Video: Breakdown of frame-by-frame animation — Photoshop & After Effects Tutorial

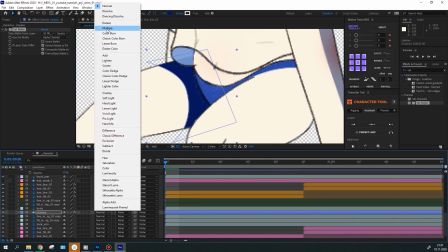I've also added a shadow to the other leg, arm and hair and set the same parameters for them, multiply and transparency.
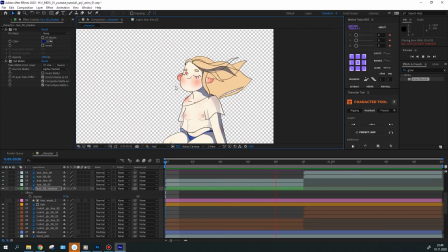And I've also masked some places out. This way the character will have more depth and will better fit the environment.
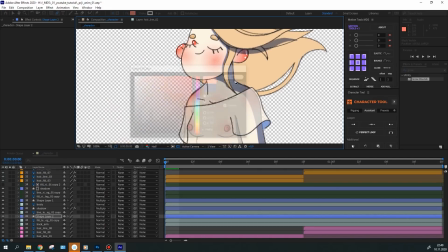After I made the pink spots on the knees.
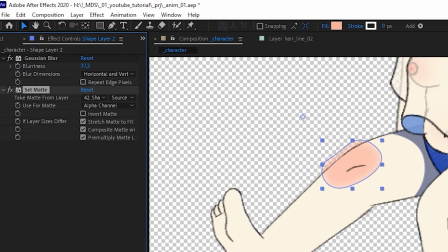For that I drawn a shape, applied Gaussian law and set matte to it, so that the shape doesn't exceed the leg.
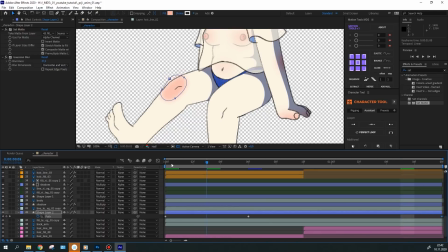Then I've animated the pass parameter by the position of the knee. I've made the same thing with the other shape.
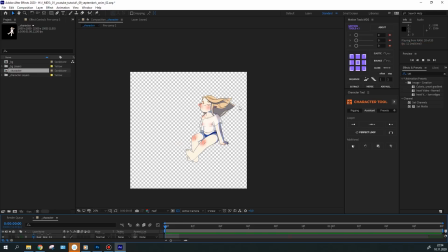Ok, the character is ready. I can now get down to animating the background. First, I've animated the waves in the pool.
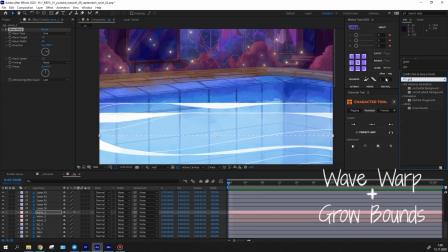For that I've applied the wave warp effect and the grow bounce effect to the wave layer, so that the animation of the waves doesn't trim.
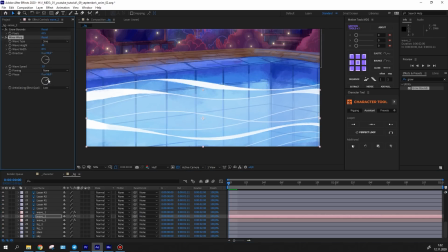And now by simply copying the effect I passed it to the other wave, but I've changed the face in the wave of setting so that the waves don't move identically.
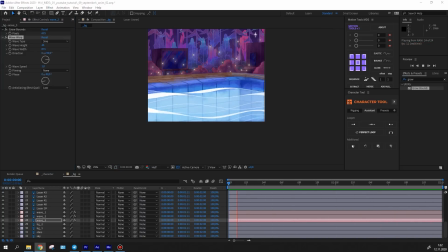The waves look final. Then I started animating the fireflies. I pre-composed them not to have too many layers in the timeline.
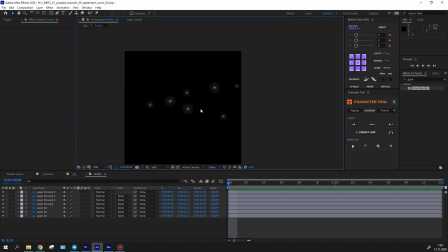The fireflies move chaotically. You can achieve this effect by using a looped wiggle expression.
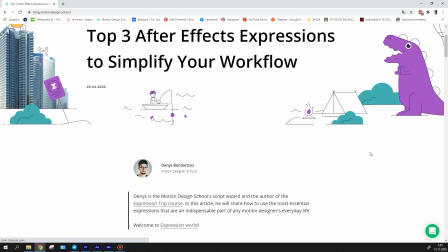You can read more about it in our blog. You can find the link in the description section.
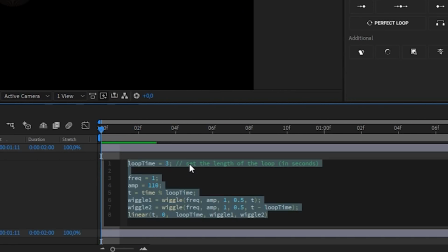I've applied this expression to the position property. I slightly adjusted the settings to perfectly loop the movement in my composition.
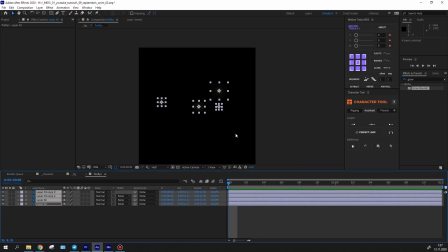I've made the same thing with the opacity property. Then I've copied the fireflies and arranged them in the composition.
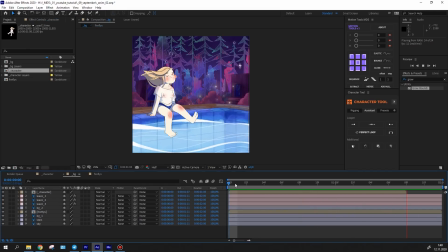Back in the main composition, they look nice.
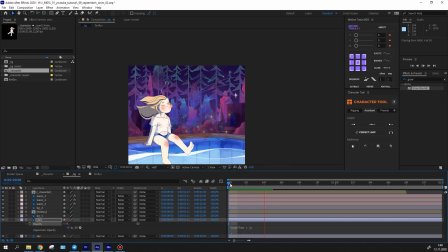I moved on to the stars. I've simply passed the loop wiggle expression to the opacity parameter, adjusting the necessary settings.
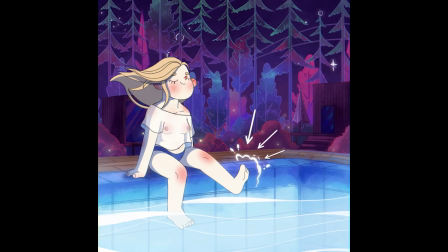It's almost ready, but there are no splashes when the feet emerge from under the water.
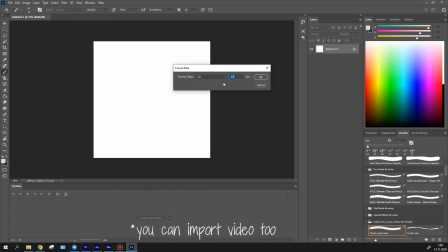To achieve that, I rendered the character's sequence and reported it to Photoshop. The frame rate is set to 12 fps.
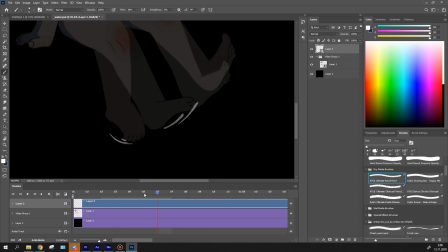I've created a new video layer and simply drawn the splashes on top of it.
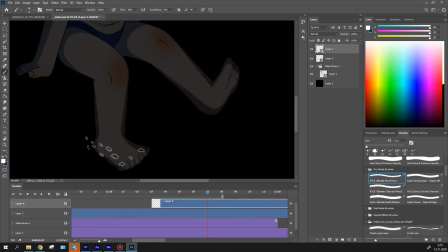I've also added a few bubbles to imitate that the feet are subnodging into the water.
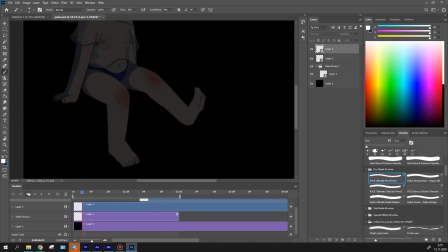This animation is quick to create and it took me less than 30 minutes to make it.
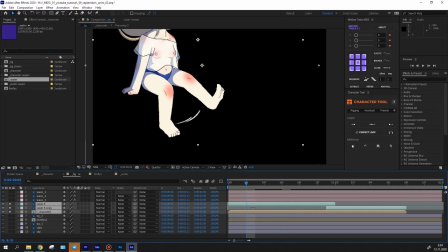Then I've imported everything into After Effects, passed the animation and added the glow effect to the splashes.
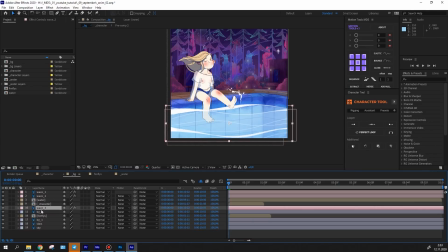It's also looped for the entire length of the composition. The animation is almost done.
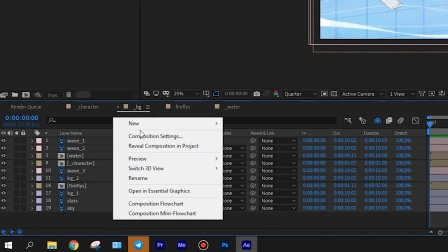To create the glow that emanates from the pool, I created an adjustment layer and applied the glow to it.
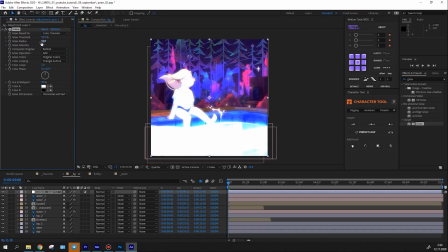I set up the parameters as I needed and mask out a part of the effect because I don't want the entire composition to glow,
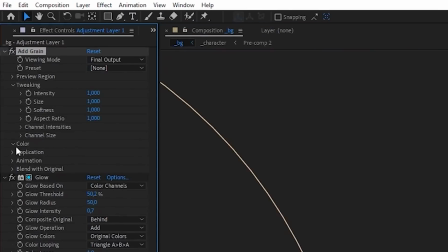but only the pool with the character. Then I applied the green effect and set up the parameters I needed.
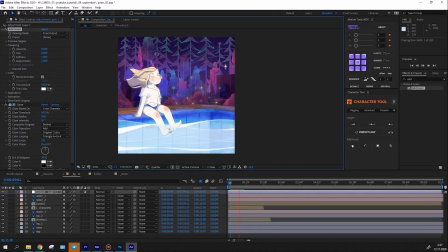And lastly, I've added a slight chromatic aberration. Firstly, I precomposed the entire animation and then I've used the RGB separation effect from the Trapcode Universe plugin.
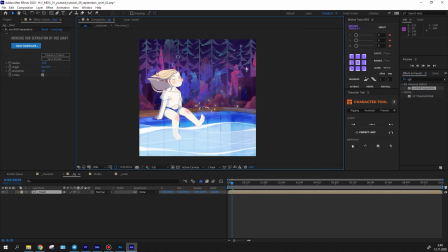But you can achieve the same effect without the plugin.
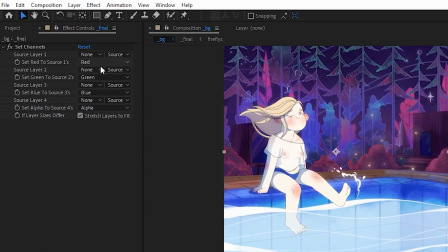Simply copy the composition three times and apply the set channel effect to them, setting the necessary parameters on each layer.
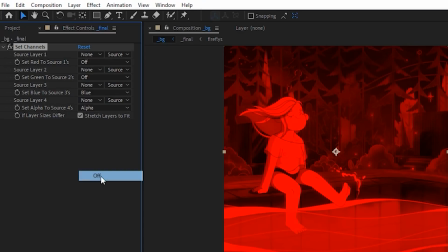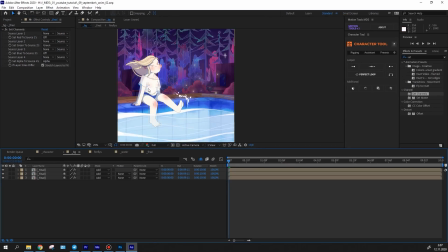Set the blend mode to add and then offset one composition by one or two pixel and that's it.
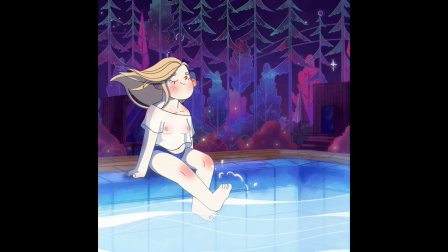If you want to examine everything in detail and find out what is left behind the scenes, you can download the source project in the link below. Thank you so much for watching, like and share the video if you learned something new or useful, suggest the topic you'd like us to cover in our next videos, and subscribe to Motion Design School and me!
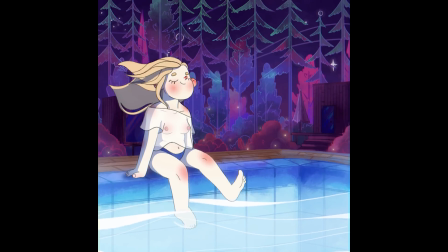See you soon!